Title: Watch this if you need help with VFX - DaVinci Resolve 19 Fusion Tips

Visual effects is a super deep world. And if you're like many Resolve editors, you may be wondering, how the heck do I even start? I don't know anything about visual effects. How do I start making movie magic, changing things, doing things like you would do in Photoshop, but for moving video?
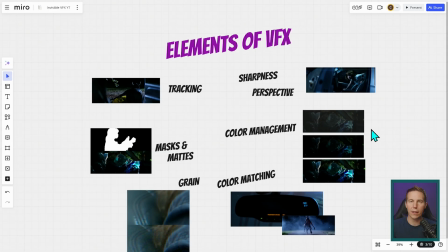14s
Well, this is a really quick starter guide on that. I like to think of things as just kind of different elements of making good visual effects. And I'm talking visual effects that look real. They don't look janky. They don't look like somebody obviously put something in the video.
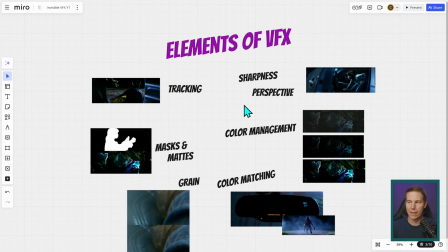29s
It actually looks professional, right? There are more elements than these, but if you can get these right, things are going to be pretty good. And that is tracking, masking and mattes, grain, color matching, color management, perspective, and sharpness.
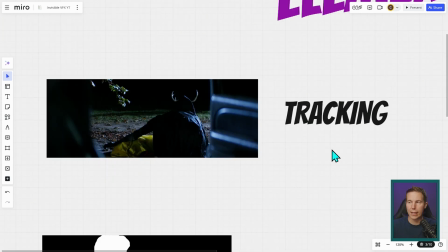42s
And we're just going to do a quick overview of these. Tracking, this is one of the most dead giveaway things in a shot.
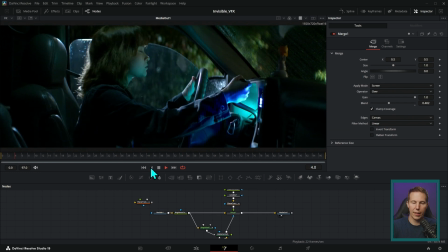49s
If you have a shot with a moving camera, like this right here, that's kind of on a handheld camera, anything that you add to the shot needs to have the exact same motion as the camera. So you fix that with a process called tracking. And essentially what that is picking little parts of the video that are nice
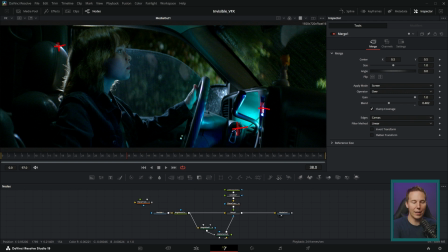66s
and high contrast and letting the computer analyze all those little parts and how they move. So if they all move up or down, then it's going to capture that motion, and then you can apply that motion to whatever you want to add to the shot.
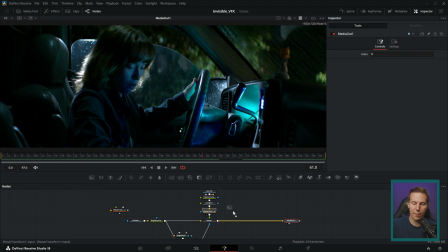79s
For instance, if we want to add something like red eyes out this window,
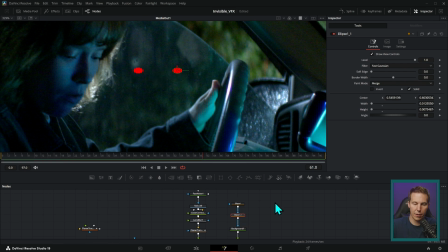83s
I can make a couple of red eyes here, but it's not going to look good once I play this back.
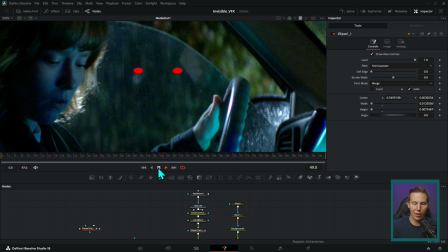89s
They're going to move around.
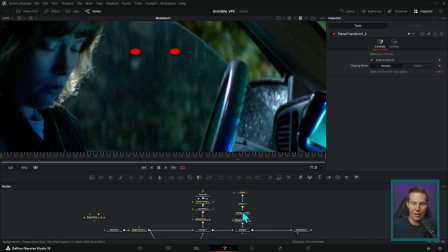90s
But after I track the motion and apply the motion to these eyes, then it stays with the video.
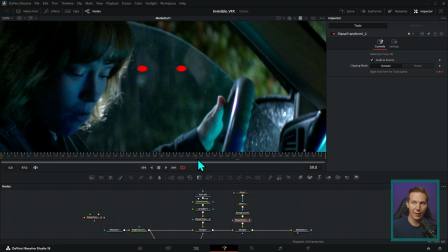100s
And by adjusting some other things, I can actually make this look realistic. So that's the first thing, is you need to nail tracking if you have a moving shot.
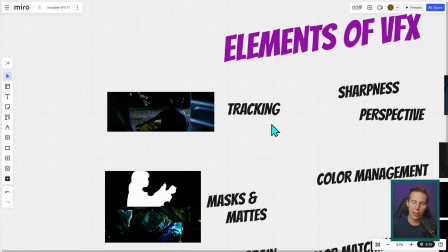107s
If you have a shot that's locked down, not really a big issue. Next are masks and mattes.
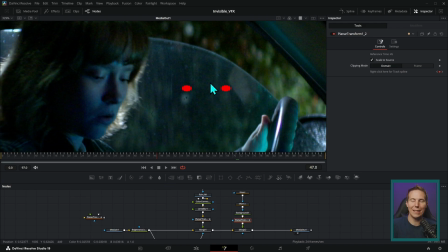112s
This is essentially a way to put things behind stuff that's in the shot. So if I wanted to put something behind her head here, what I can do is draw a shape of her head, and I can move these around, and I can actually put them partially behind her head here.
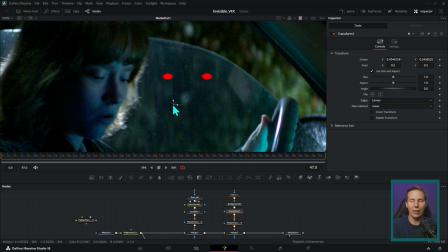129s
And because they're being hidden by that mask, it looks like it's actually going behind her in the real world. So that's masking. That is the process of kind of tracing things out so that you can put things in front of and behind other things.
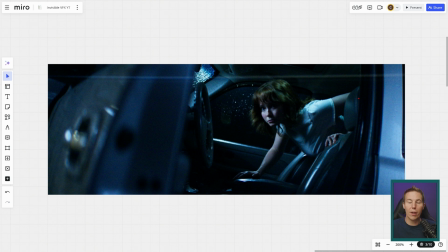143s
Next big thing would be sharpness. Depending on the type of effect that you're adding, it might need to be sharp or blurry. If I were going to add something maybe to the back window here, this could be relatively sharp because that's kind of closer to where the focus is.
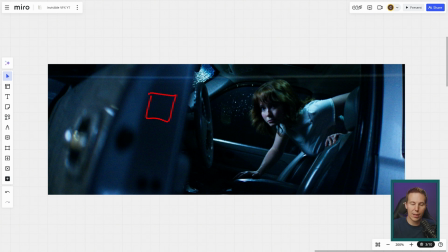156s
But if I wanted to do something like add a sticker to this door, that would have to be pretty blurry because everything around here is pretty blurry. You always have to think about how close something is to the camera and how sharp the lens is when you're talking about visual effects.
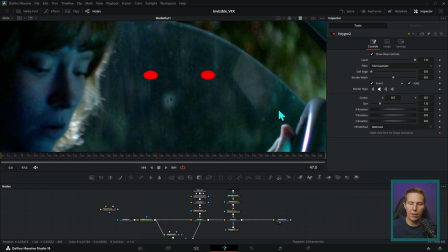170s
So again, if we were going to add these red eyes outside of the window,
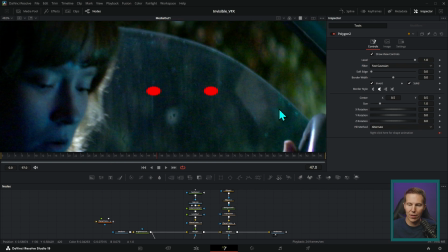174s
having them sharp like this just isn't realistic because everything in the background has this defocused bokeh.
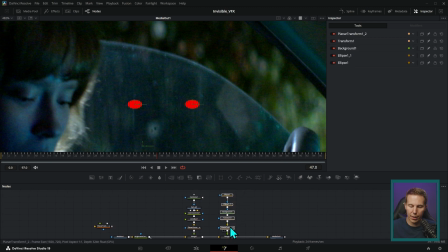181s
And so it would be really more realistic to do something like add a lens blur. It's going to change the blurriness of these eyes. We could also take the blend down a little bit, just to kind of blend these down.
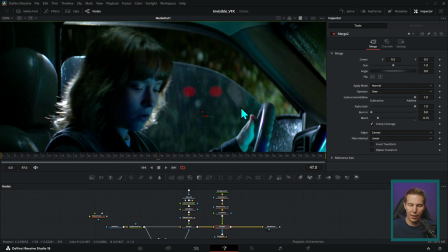193s
And that's going to be a lot more realistic as long as we set our blur to be just right.
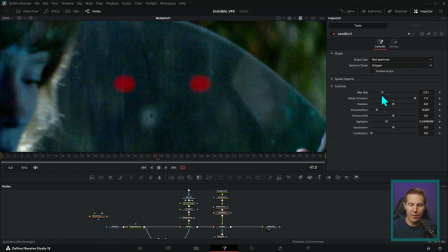198s
We can blur these to match the background.
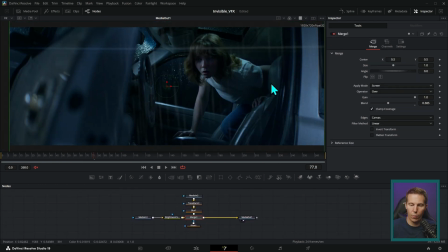201s
So this shot, for instance, when we're adding some rain to the foreground, we don't want this rain to be really, really crisp like this.
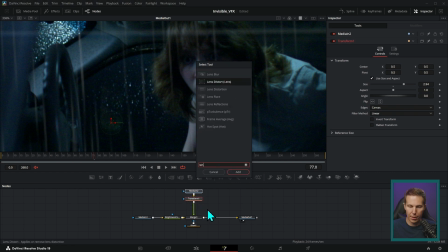209s
Because it's in the foreground, we want to add some blur. So I'll add a lens blur here and adjust my settings to be just right.
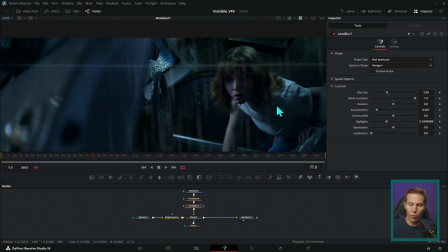217s
And then we can blur these raindrops to be a little bit more realistic and also a little bit more subtle compared to having this really,
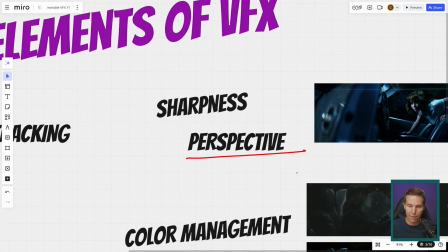225s
really crisp look on these raindrops. Next big thing would be perspective. Let's say we're going to replace this phone screen with this map.
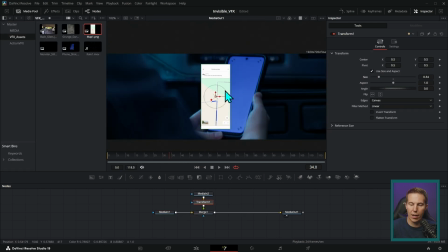233s
We can't just scale this down and rotate this to put it on the screen.
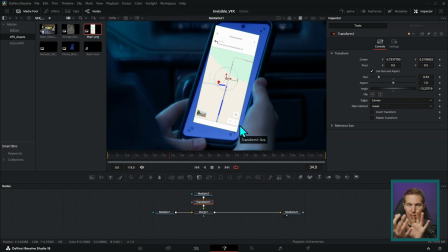237s
We actually have to adjust the perspective in 3D to match the perspective here.